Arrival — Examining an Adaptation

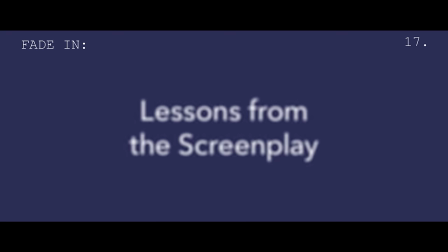[0:00]
Hi, I'm Michael. This is Lessons from the Screenplay.
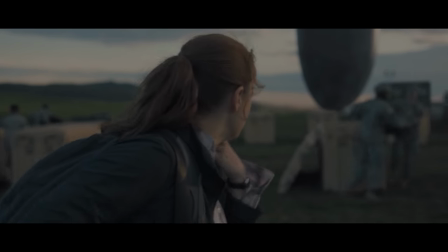[0:05]
Pure, thoughtful science fiction is never just about aliens or other worlds or exciting visions of the future.
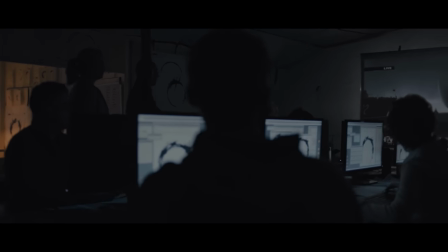[0:12]
At its core, hard sci-fi is about humanity, our hopes and fears, principles and behaviors.
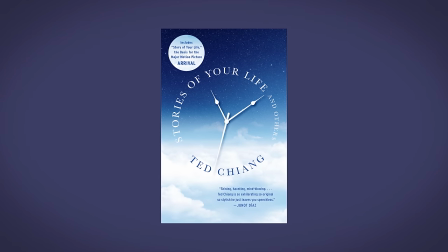[0:19]
The short story by Ted Chiang, Story of Your Life, is a great example of exactly this kind of science fiction.
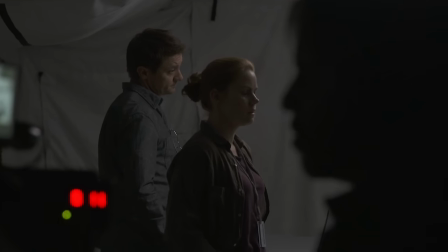[0:27]
But in order to bring its essence into the cinematic realm, screenwriter Eric Heiserer had to make several changes to the original story.
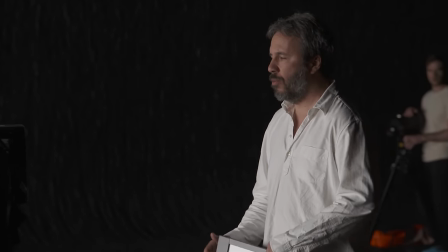[0:34]
And even then, director Denis Villeneuve and editor Joe Walker had to further tweak the narrative to bring it to life.
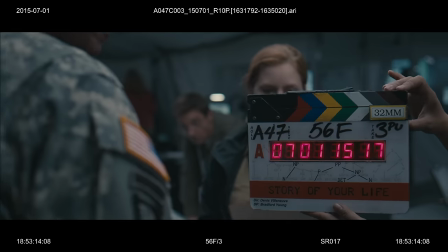[0:40]
So today I want to look at the changes made during the adaptation of the short story,
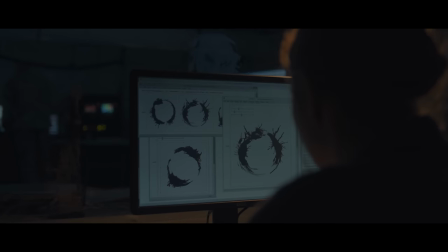[0:45]
to examine how experimentation in the editing process inspired some creative ways to solve common problems.
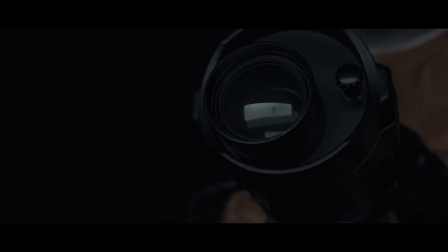[0:52]
And see how a story about characters trying to understand an alien species was designed to let us further understand ourselves.
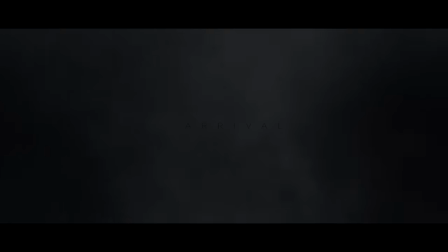[1:01]
Let's take a look at Arrival.
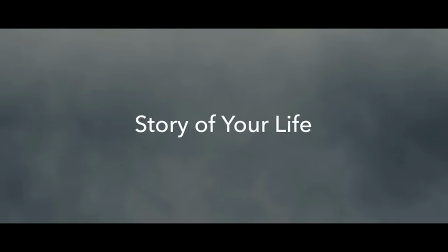[1:07]
Story of Your Life by Ted Chiang was published in November of 1998.
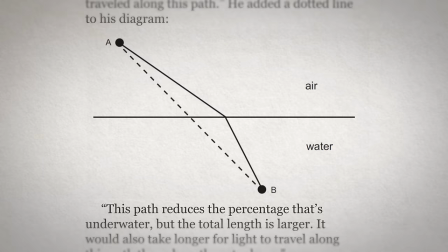[1:12]
It's a moving mixture of discussions about science and determinism, and the love and loss of a child.
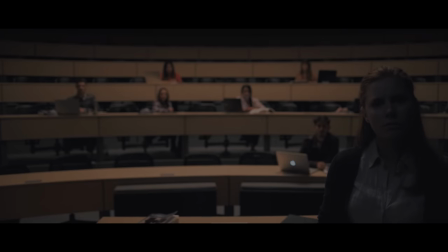[1:19]
But there were three key elements that needed to be altered for the story to work as a screenplay.
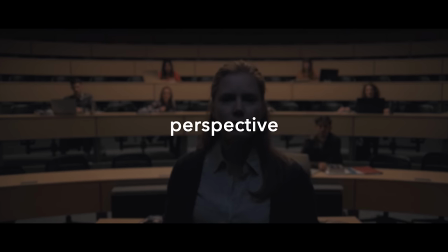[1:24]
The first I want to talk about is perspective. The short story is narrated by Louise on the night her child is conceived.
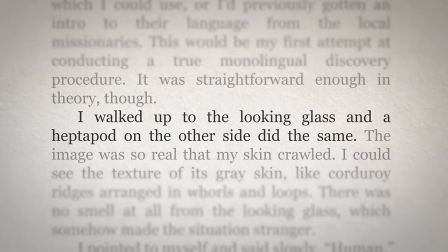[1:32]
She alternates between memories of her past with the aliens and memories of her future with her daughter.
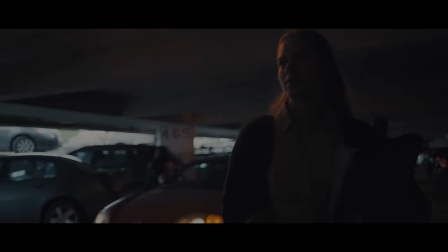[1:38]
In order to create a more conventional character arc for the protagonist, screenwriter Eric Heiserer decided to reframe the story.
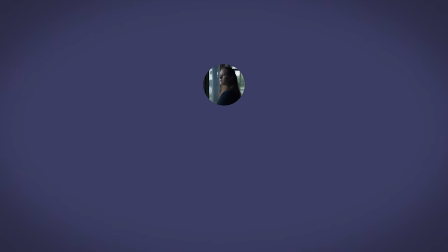[1:46]
Rather than being told by a Louise who can already look both backward and forward at her life, Arrival follows Louise as she discovers the gift of the alien language. Instead of having the flash-forwards be constant throughout the story, they are introduced at the beginning and then sprinkled throughout the rest of the film as Louise learns more of the alien language.
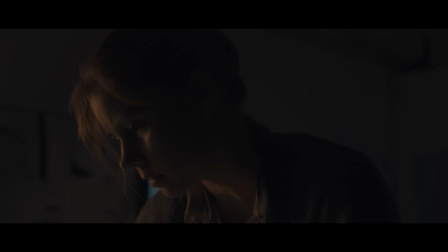[2:06]
Doing this brings the audience further into Louise's perspective. When she begins seeing flashes of her and her daughter, we perceive them as memories just as she does.
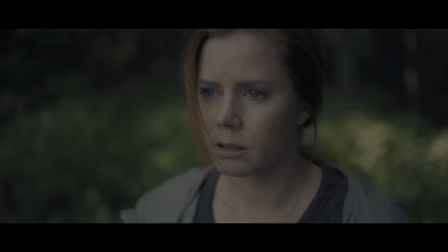[2:16]
And it's not until she learns that these are visions of the future that we understand this as well.
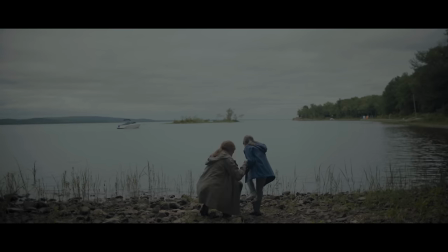[2:22]
Choosing this perspective for the film ensures a steady flow of reveals for both Louise and the audience.
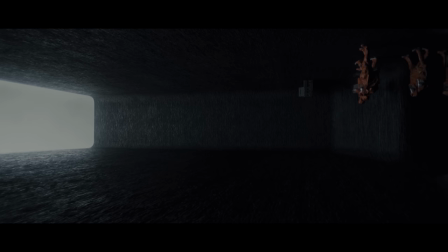[2:29]
The second alteration made to the short story has to do with conflict and tension.
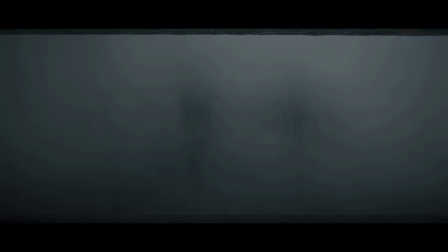[2:35]
In the short story, the aliens never actually land on Earth.
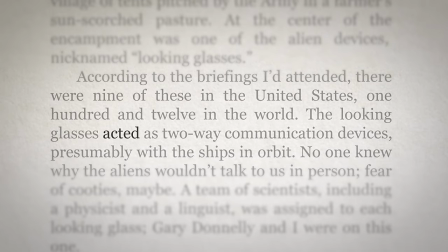[2:39]
Instead, they send down 112 looking glasses, which acted as two-way communication devices presumably with the ships in orbit.
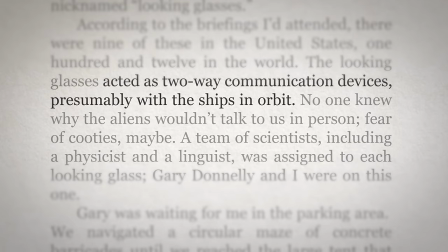[2:48]
This would not make for very compelling scenes. As Eric Heiserer said,
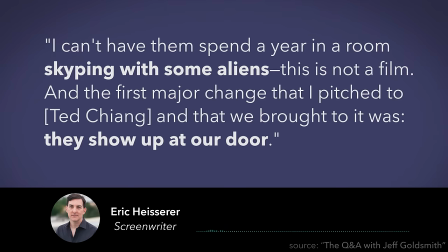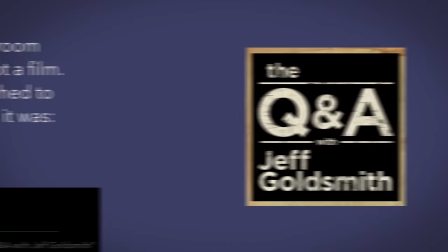[3:05]
I'd like to take a moment to give a shout-out to the Q&A with Jeff Goldsmith.
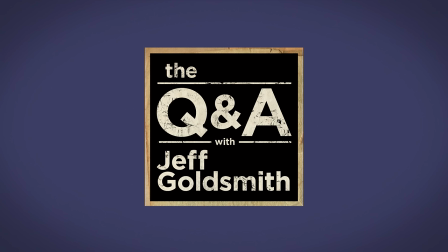[3:09]
It's a fantastic podcast where he interviews screenwriters, and this audio is from one of his interviews.
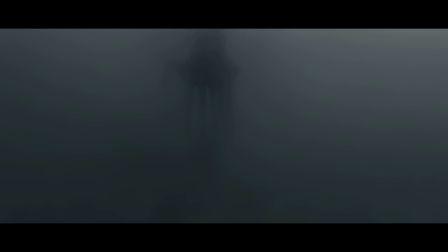[3:14]
The link is in the description below, you should definitely check it out. Anyway, changing the short story so that the aliens actually come down to the planet,
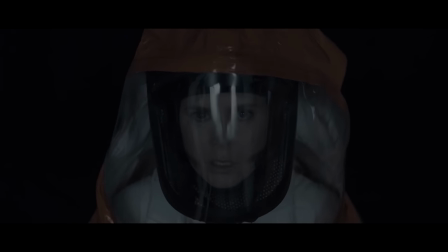[3:22]
and the characters can interact with them face to face, had a huge impact on the inherent tension of the story.
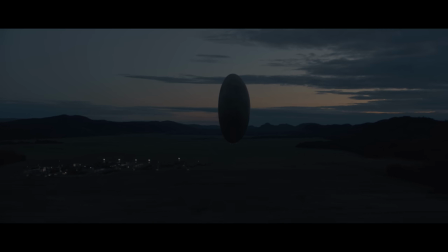[3:28]
Suddenly, there is an immediate threat. Why are they here? Are they dangerous?
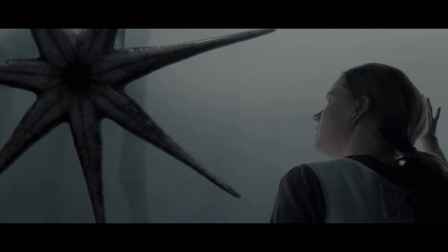[3:34]
Despite the interactions with the aliens ultimately being safe, their mere presence motivates most of the conflict in the film.
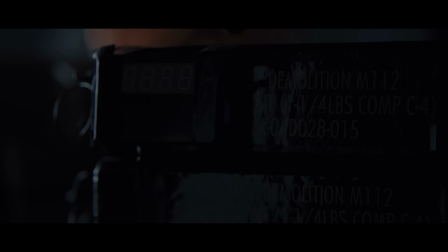[3:42]
There is public hysteria. A few soldiers attempt to destroy the ship, and
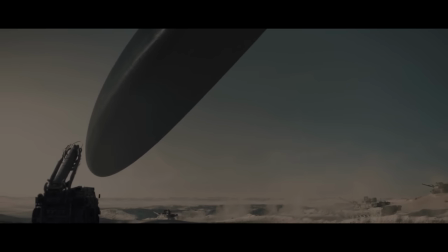[3:50]
world leaders treat the arrival as an act of aggression. Having the aliens land on Earth created the tension and conflict necessary to sustain a feature film.
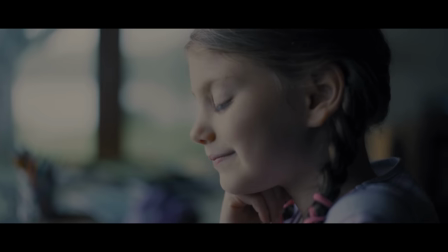[3:59]
The last alteration I want to discuss involves the manner in which Hannah, Louise's daughter, dies.